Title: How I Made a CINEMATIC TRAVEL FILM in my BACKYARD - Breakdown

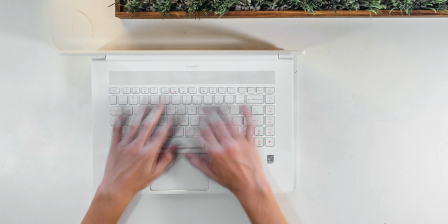483s
So there was just a ton of experimentation and fine-tuning, swapping out 2 different clips to see which one works best, moving the cut a frame forward, then 2 frames back to find out what flows best.
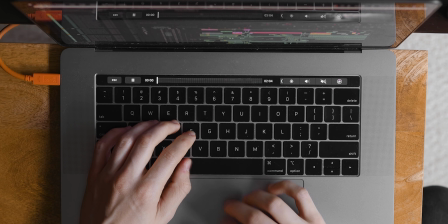497s
Once I get to color grading and sound design, I know what to do for the most part.
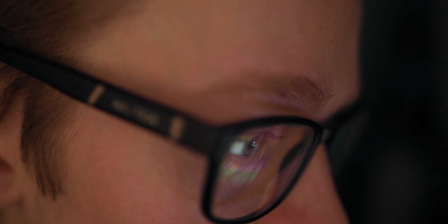502s
Like I have an approach to get through that efficiently, but for the rough cut, it's really just a headache with a ton of experimentation. There's no right or wrong way to do it. For this project, I chose to use music with very dramatic builds. So we have that track in the background kind of carrying along the pacing of the video and really helping to keep it moving and keep it dynamic.
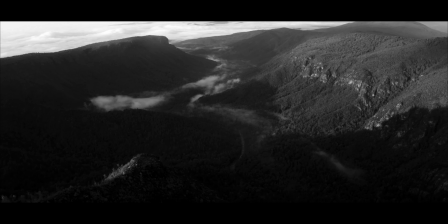526s
So the video starts out very slow with a lot of like longer, lower energy shots,
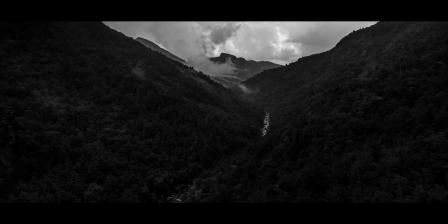531s
and then gradually builds up to a much faster, more dynamic sequence towards the middle. To keep a consistent sense of pacing and flow, especially throughout that black and white sequence,
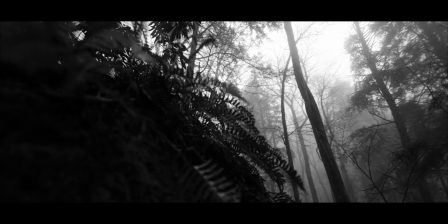542s
I focused a lot on camera motion, having these very dynamic,
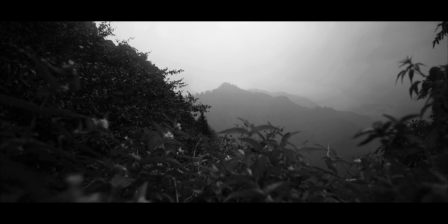547s
continuous, large motions throughout the shots, and just making sure that there was a continuous sense of motion throughout the entire sequence.
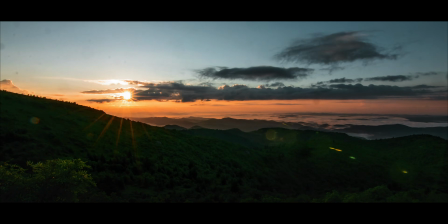555s
Throughout the video, I'm also using a lot of time lapses in a very transitional way. So we have time lapses of the sun rising to intro the video.
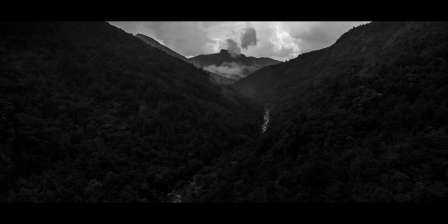564s
Then we have time lapses showing this storm rolling in to transition from one sequence to the next.
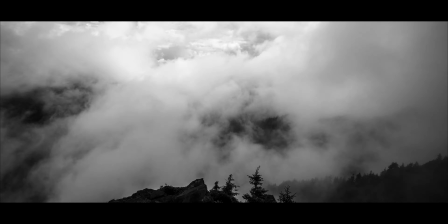570s
And eventually we end that sequence by showing the storm clearing, also through time lapses. Pacing and time lapses are 2 other topics that I've made really in-depth videos all about. So I'll link both of those in the cards and the description once again. But that being said, let's get into probably what's going to be the most requested topic for this entire project, which is Aidin, why the hell is it black and white? The reasons for the black and white color grade in this video are mostly stylistic, but also a little practical.
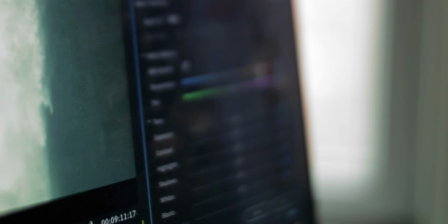602s
Practical because when I started kind of just experimenting and grading a few clips before I edited the video,
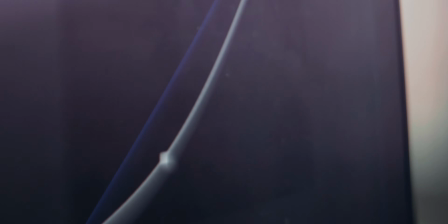608s
I just wasn't really digging the colors.
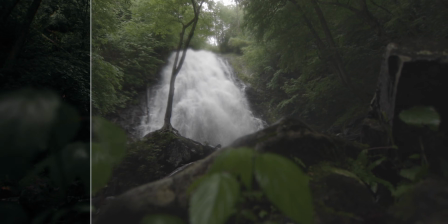611s
It's a lot of green and blue, which are colors that I like to desaturate and have the warm tones pop out throughout the video.
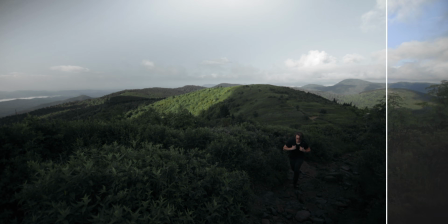619s
But there weren't very many warm tones in this one.
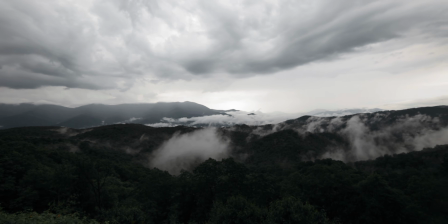623s
There weren't really skin tones or anything like that that could contrast from the desaturated greens and blues.
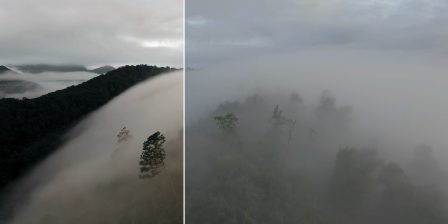630s
So if I graded the footage in like my style, which is very like moody and desaturated, especially around the greens and blues, it just didn't look good. It just looked dull and muddy. So why not just ditch the color entirely?
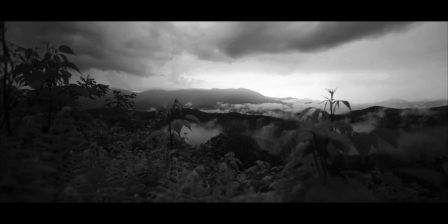646s
You know? Black and white was also something that I considered early on in the project because,
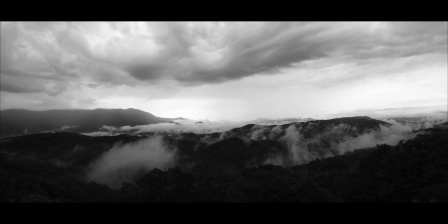651s
as I mentioned before, I wanted that sequence to romanticize the location as much as possible.
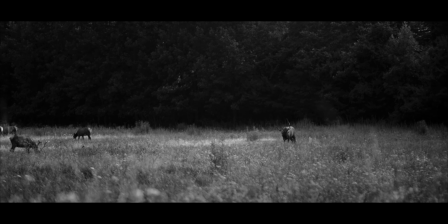656s
So I ended up using black and white mostly to kind of evoke like this Ansel Adams-y, like untouched wilderness feeling.
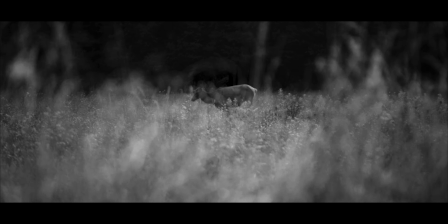664s
Like we're going back to like an older time when this stuff isn't developed over. And that kind of complements the decision not to show any people or like human structures in that sequence. And also, you guys know that I like to do weird stuff with these travel films and like try and tackle like a concept or an idea that someone hasn't done with a travel film before. So when I wasn't able to find another black and white travel film, why not jump at the opportunity, you know?
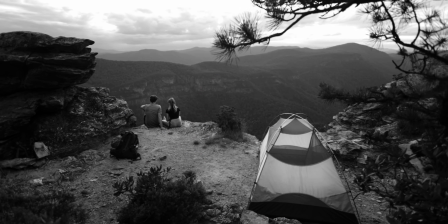694s
Not having to worry about white balance and skin tones was dope, but editing without color also presented a few new challenges for my color grading,
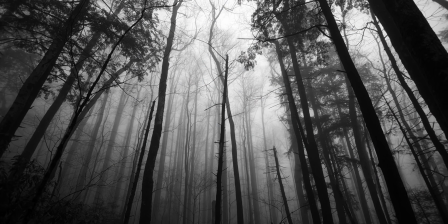703s
like particularly having enough contrast in the shot and adequately drawing the eye to the subject.
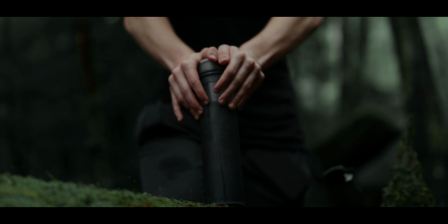709s
So with my grading, I like to rely a lot on color contrast. In this shot, for example, I have a lot of cooled off lights in the background so that my skin tone, which is warmer, pops off of that cooler background. And with black and white, I can't do that. So I did a few different things when I was grading, the first of which was to make sure to emphasize the full range of contrast from black to white,
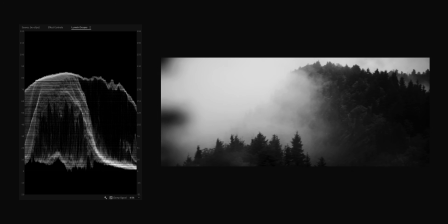733s
making sure that every single clip went all the way from true black to true white and had as much contrast of light as possible.
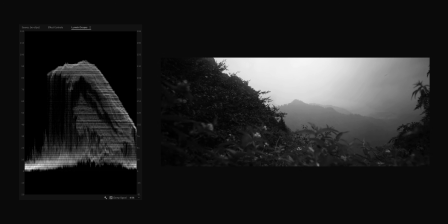742s
And this is really important that you really bring out that contrast in the light since you don't have any contrast in color. If you look at like Ansel Adams photography or like old black and white films, they're oftentimes relying on that really dramatic lighting and having that full range of contrast because you have to when you don't have color.
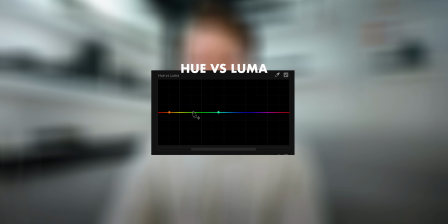762s
I also used the hue versus luma slider for the first time to make certain parts of the frame darker or lighter.
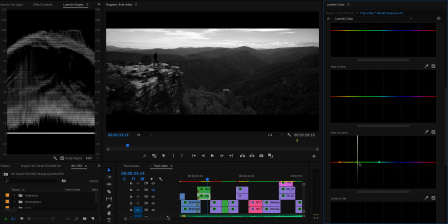769s
So I could select the green and brighten it to make the foliage a little lighter, or I could select, say, the blues and darken them to bring out some more contrast in the sky. And this tool was really useful for a few shots, but I didn't use it much because you have to be really careful with it.
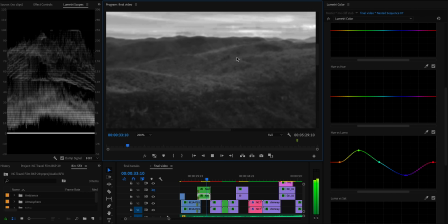788s
When you use this tool too much, you can introduce a ton of artifacts into your footage.
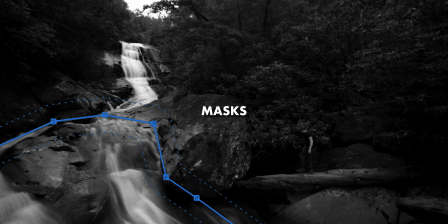793s
And finally, I used masks, or if you're using DaVinci to color grade, you could use power windows for this a lot more frequently to isolate certain areas of the frame and darken them or lighten them.
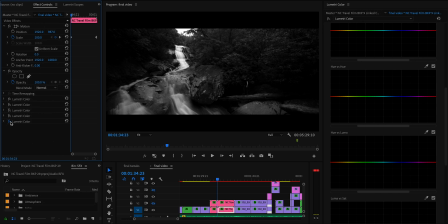805s
So on the vast majority of this footage, I'm masking out little areas around the edge of the frame and darkening them,
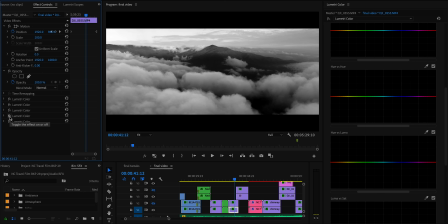811s
and then masking out the subject in the middle and lightening it so I can really draw the eye to that subject using the contrast and light.
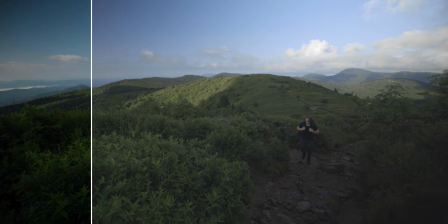819s
And then the last ending sequence of this video is very punchy and saturated,
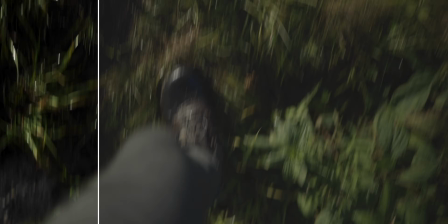825s
and this is not my usual style at all, but I decided to go for a much more punchy,
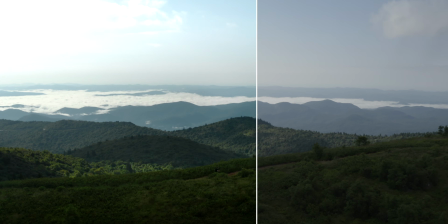830s
vivid, saturated grade for this sequence just to contrast as much as possible with the black and white earlier in the video. And as I mentioned before, since that footage is mostly green and blue,
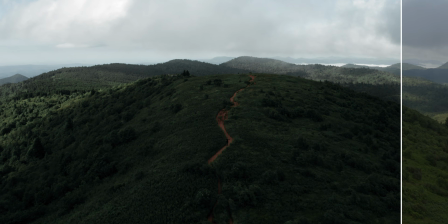842s
if I desaturate those colors like I normally would, it just doesn't look good at all.
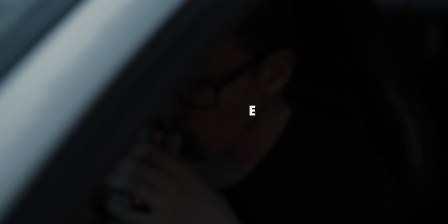848s
Now that we've made it through the rough edit and the color grade, let's talk about some effects that I used throughout this video. Some throughout the entire thing on almost every shot, kind of as some icing on the cake, and a few on very specific shots to add some visual effects for the sake of the story. Throughout this video, I added additional animations to a lot of my footage,
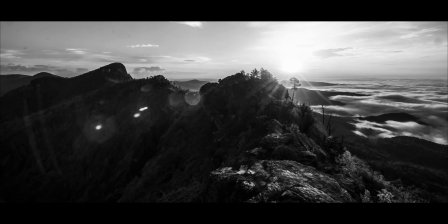869s
particularly animating the position of clips to move up or down under the widescreen bars.
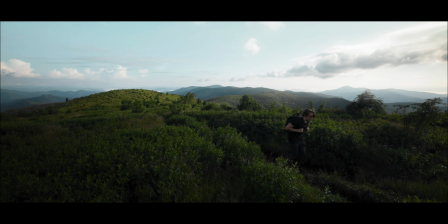876s
This is something that I've talked about in another video that you can watch right up here.
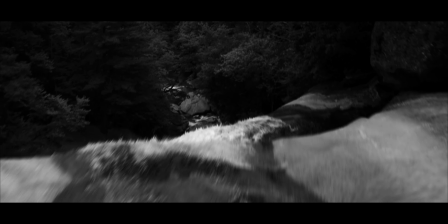880s
I also added a rotation effect onto a lot of the drone shots just to give them a bit
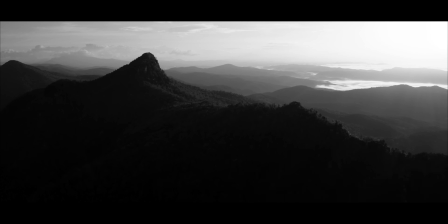886s
more of a dynamic feeling and make them blend better with the more organic motion in my handheld footage. Both of those effects contribute to making the video more dynamic and giving it a consistent flow and motion, and I'll link to a couple tutorials down below that'll show you some more specifics on how to pull these effects off.
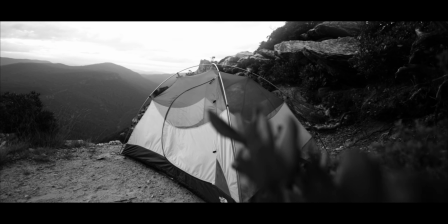905s
I also use an effect throughout this video to diffuse the highlights,
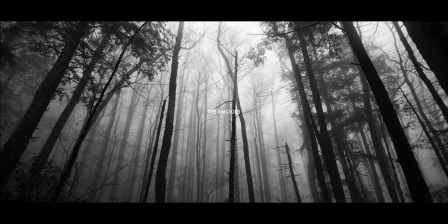908s
and I use this particularly on this video to suspend reality a bit, to give it kind of almost like a fantasy vibe,
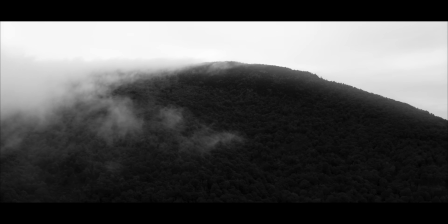916s
like something you're not used to seeing with your own eyes. And this is one of my favorite effects in the book. I use it all the time, and once again, I made a separate video all about it that'll be linked in the description. Another effect I use a couple times in this video to kind of suspend reality and give
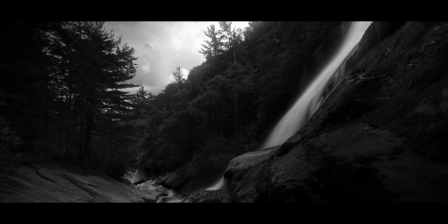933s
it that fantasy vibe is this long exposure water effect,
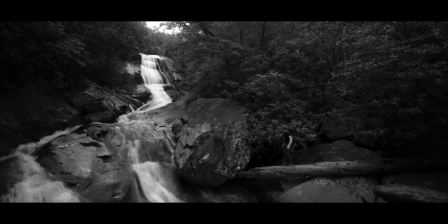938s
where it makes a video look like a long exposure photo and you get those really nice silky water trails. And this is once again something that I made a separate tutorial about.
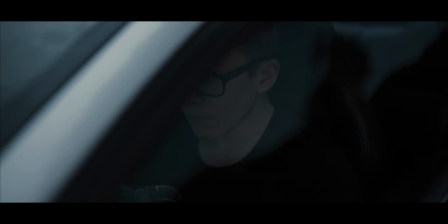951s
Description. Next, let's talk about this shot where I'm driving to a trail and the camera is mounted to the outside of my car, because that's not what's happening at all.
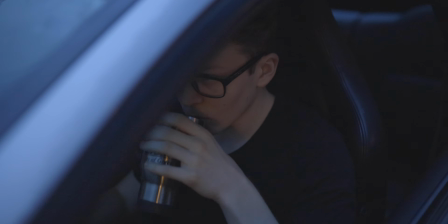962s
Basically, I just set up my tripod, rolled my window down, and got this shot of me pretending to drive when in reality, I'm just sitting in my driveway.